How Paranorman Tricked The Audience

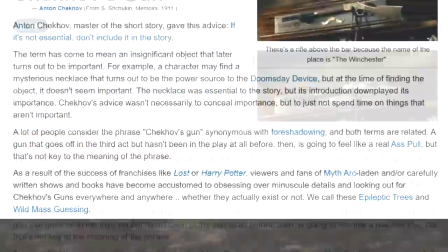But that's a more direct, concrete style of foreshadowing called Chekhov's gun, whereas Paranorman wants to keep the audience from fully guessing the twist until it's already happened,
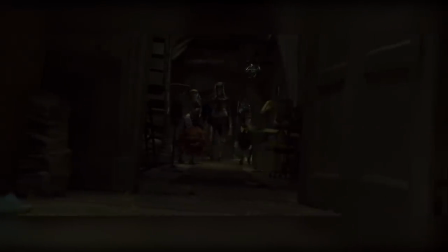so the writers use more indirect, figurative foreshadowing that adds up over time.
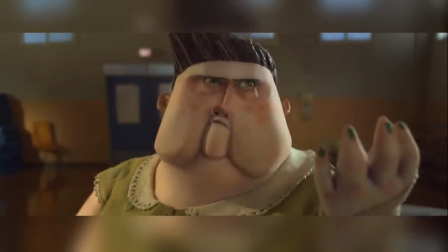Like when the kids are working on a play regarding the witch's trial, the brainy girl mentions how it isn't historically accurate.
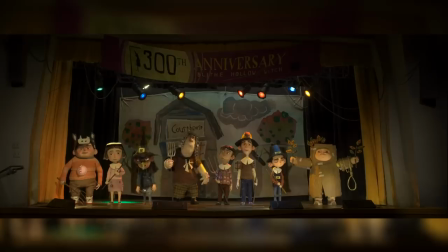But the theater teacher, and by extension the town, doesn't care about being historically accurate as long as they can make money off it,
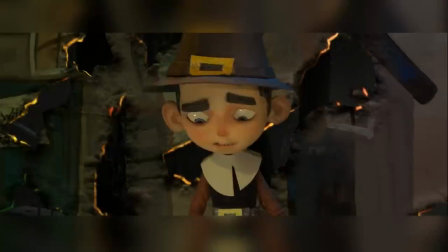and that helps serve as a subtle hint that the story of the witch and her trial has been greatly exaggerated and bolstered over time to make for greater tourist potential.
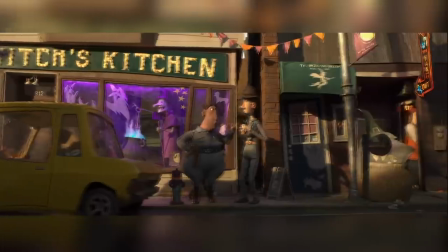Hell, a good portion of the opening shots of the film are dedicated to showing all the various tourist attractions related to witches.
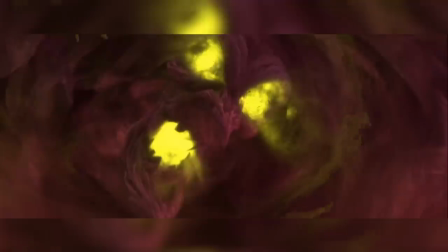And all of this makes a lot of sense when the real story of the witch is revealed.
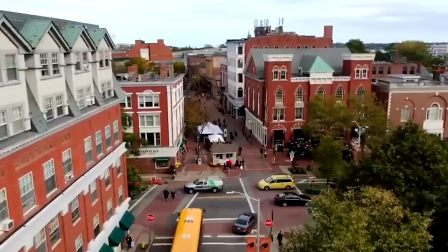Plus, before we know the true story, if you've got some knowledge of Salem and Concord, two cities that also exaggerate witch culture for the sake sake of tourism,
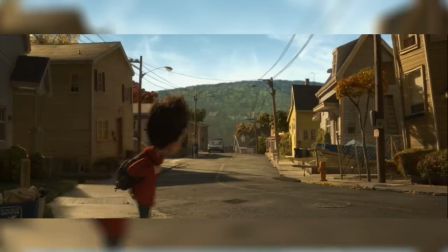you might recognize that Norman City is based off of them and could theoretically connect the dots.
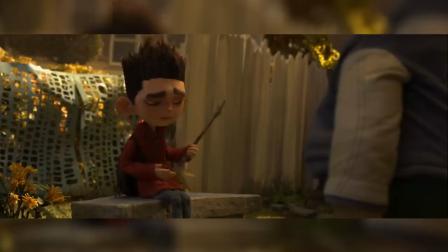Not to mention it said that ghosts and spirits are only around if they have unfinished business or died horribly, so either way there's already an implication that the witch has more to her than meets the eye. And what might that be?
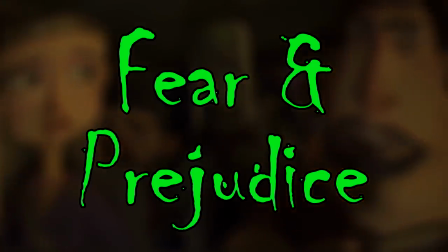Child abuse. Okay, not really. At least not in the way you're thinking of.
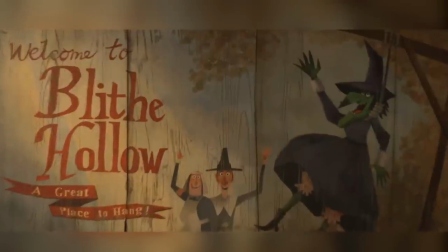The truth of the situation is that the witch, who up to this point has been portrayed in the stereotypical black gown,
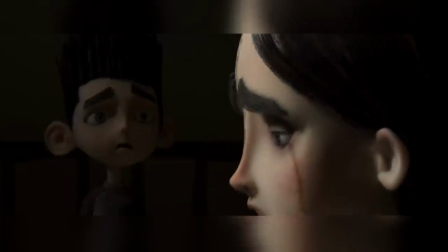green skin look by the townspeople, was actually a little girl named Agatha who had a special gift,
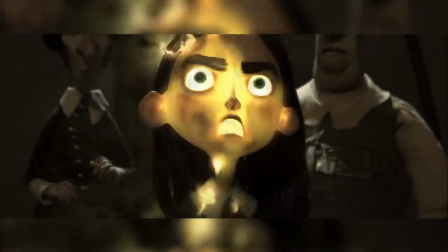being an ancestor of Normans. She could talk to dead people and had incredible power, but that led to people fearing her, so she isolated herself more,
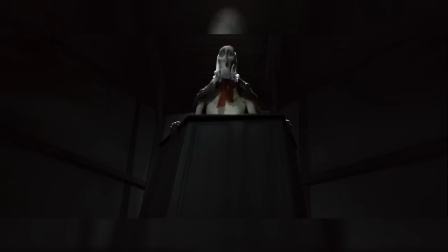and eventually the townspeople got so fearful they wanted to hang her as a witch after previously killing her mother. On instinct, she cursed all the townsfolk that spoke against her in court to damnation for their actions,
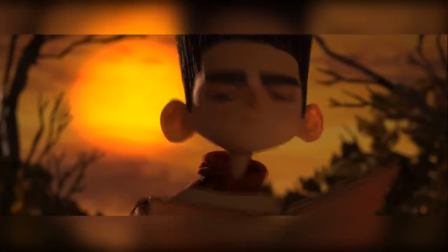and that's why they arose as zombies the spell, which was just a fairy tale meant to keep Agatha asleep.
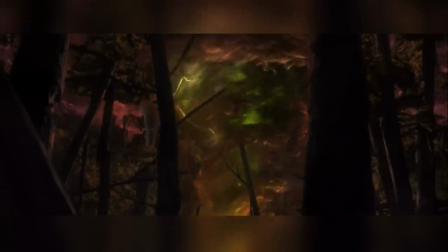Another bit of foreshadowing as to what the witch truly was, wasn't used in time.
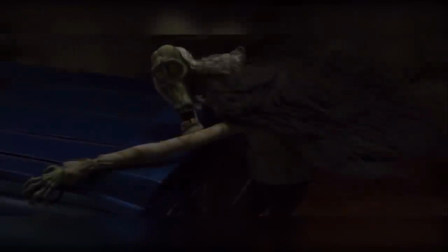The zombies aren't the vengeful undead trying to wreak havoc and eat brains, they're just people that Norman alone can understand, so they go after him. It just looks like they're going after anyone because we only see it happening from Norman's perspective,
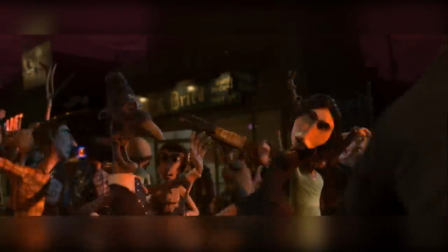and if you pay attention during the scenes where the zombies are supposedly terrorizing the townsfolk, and some characters state as much,
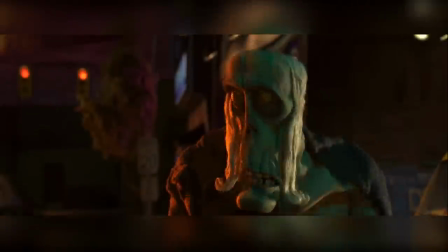they aren't really doing that at all.
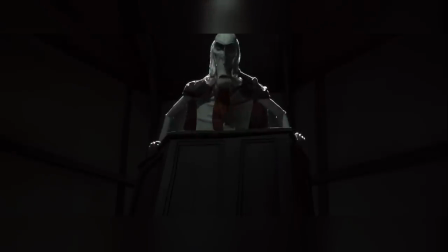They're purely attempting to find Norman and not doing anything to anybody, much like the old jury against Agatha, it's actually the townspeople who decide to fear what they don't understand.
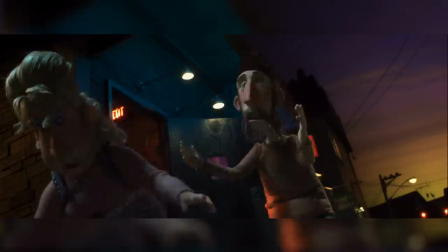And instead of trying to think rationally about the situation or what the zombies are actually doing, they assume it's for nefarious purposes and rile up into a mob.
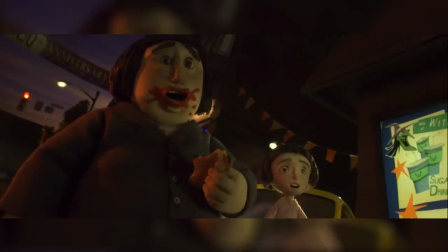That's when you realize the curse was never to harm the descendants of the jury that prosecuted Agatha,
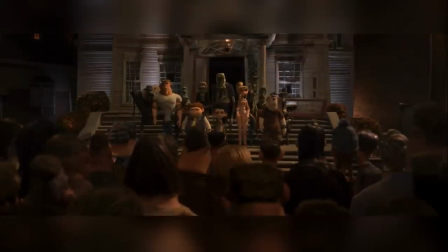it was to harm the jury themselves by never letting them be at peace and facing the same ostracization and ridicule she had to endure from them when she didn't do anything wrong.
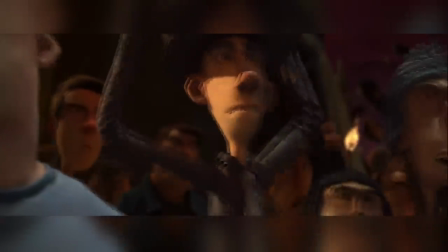But that doesn't mean the jury or the townsfolk are the straight up villains here either.
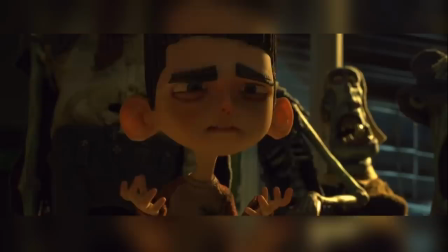Yes, they both made ignorant assumptions and went with their gut feelings, leading to them doing terrible things, but fear is a hell of a motivator,
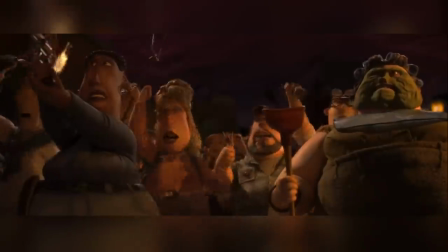and that modern-day zombie side of the allegory really helps in showing the audience the perspective of the jury that found Agatha guilty.
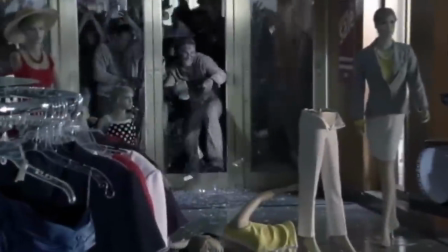If we saw zombies rising from the dead in this day and age, there would be no ifs, ands, or buts. They're gonna get shot on sight, no questions asked.
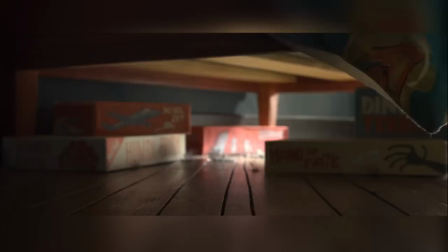And that's why the opening of the film depicting Norman's obsession with zombies is such a great touch and way of starting it all.
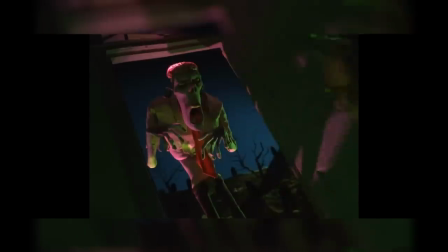It's almost like the film was reminding us, if we somehow forgot, that this is how zombies are perceived in pop culture nowadays, and the ghost of Norman's grandma even offhandedly says that if they talked it out,
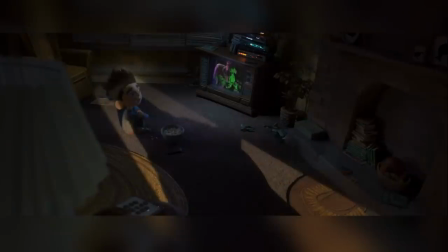things would be different, and I know it's the most obvious bit of foreshadowing in the film, but goddamn, it still works so well, especially if you haven't seen it before.
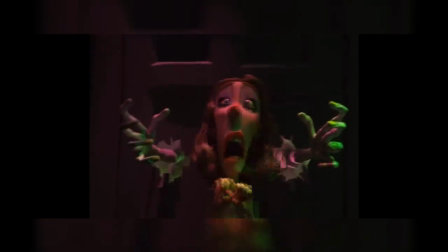But back to what I was saying, the point of this establishing scene is to give us insight into how the jury of the 18th century viewed any form of witchcraft.
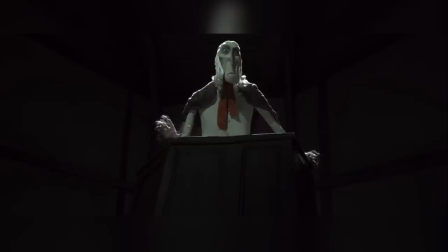They wouldn't have wondered about it, tried to figure out why it was happening, or any of that. They'd think the witch was out to get them, so they'd go and get her before the getting was gotten by them.
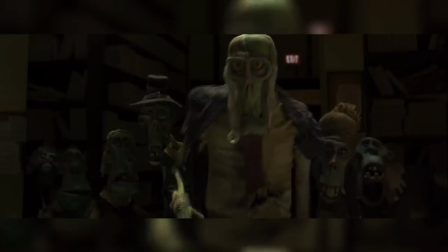And it'd be equally easy to portray them as monsters in the same way we were initially led to believe Agatha was, but they aren't.
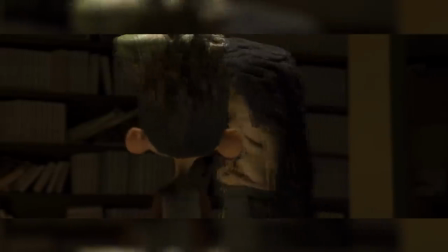And that keeps Paranorman from falling into a narrative fallacy, knowing that fear controls all people, and in real life, two-dimensional villains are near non-existent,
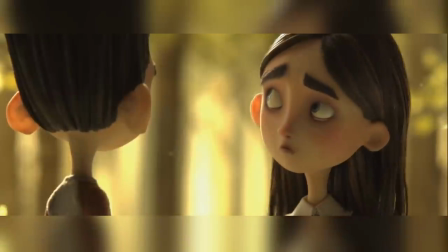but the idea of them can be created, which is a theme amplified by the way Agatha and Norman share so many experiences,
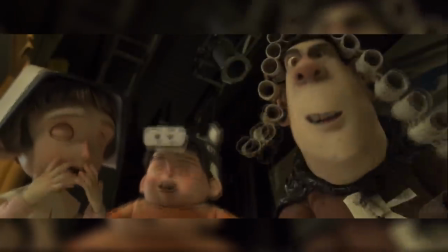merely separated by time and level of severity. Though the townspeople haven't exactly called Norman a necromancer and tried to hang him from the gallows for being weird,
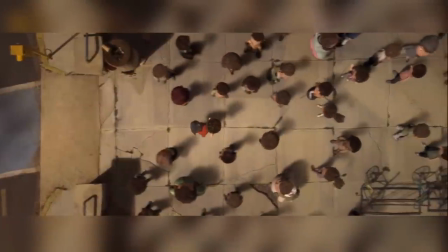at least not until the third act, he does clearly face a good level of discrimination from pretty much everyone he knows,
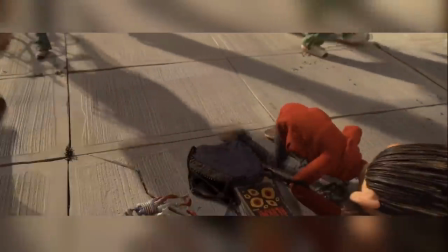and that's led to him being a timid kid that expects he'll never be heard.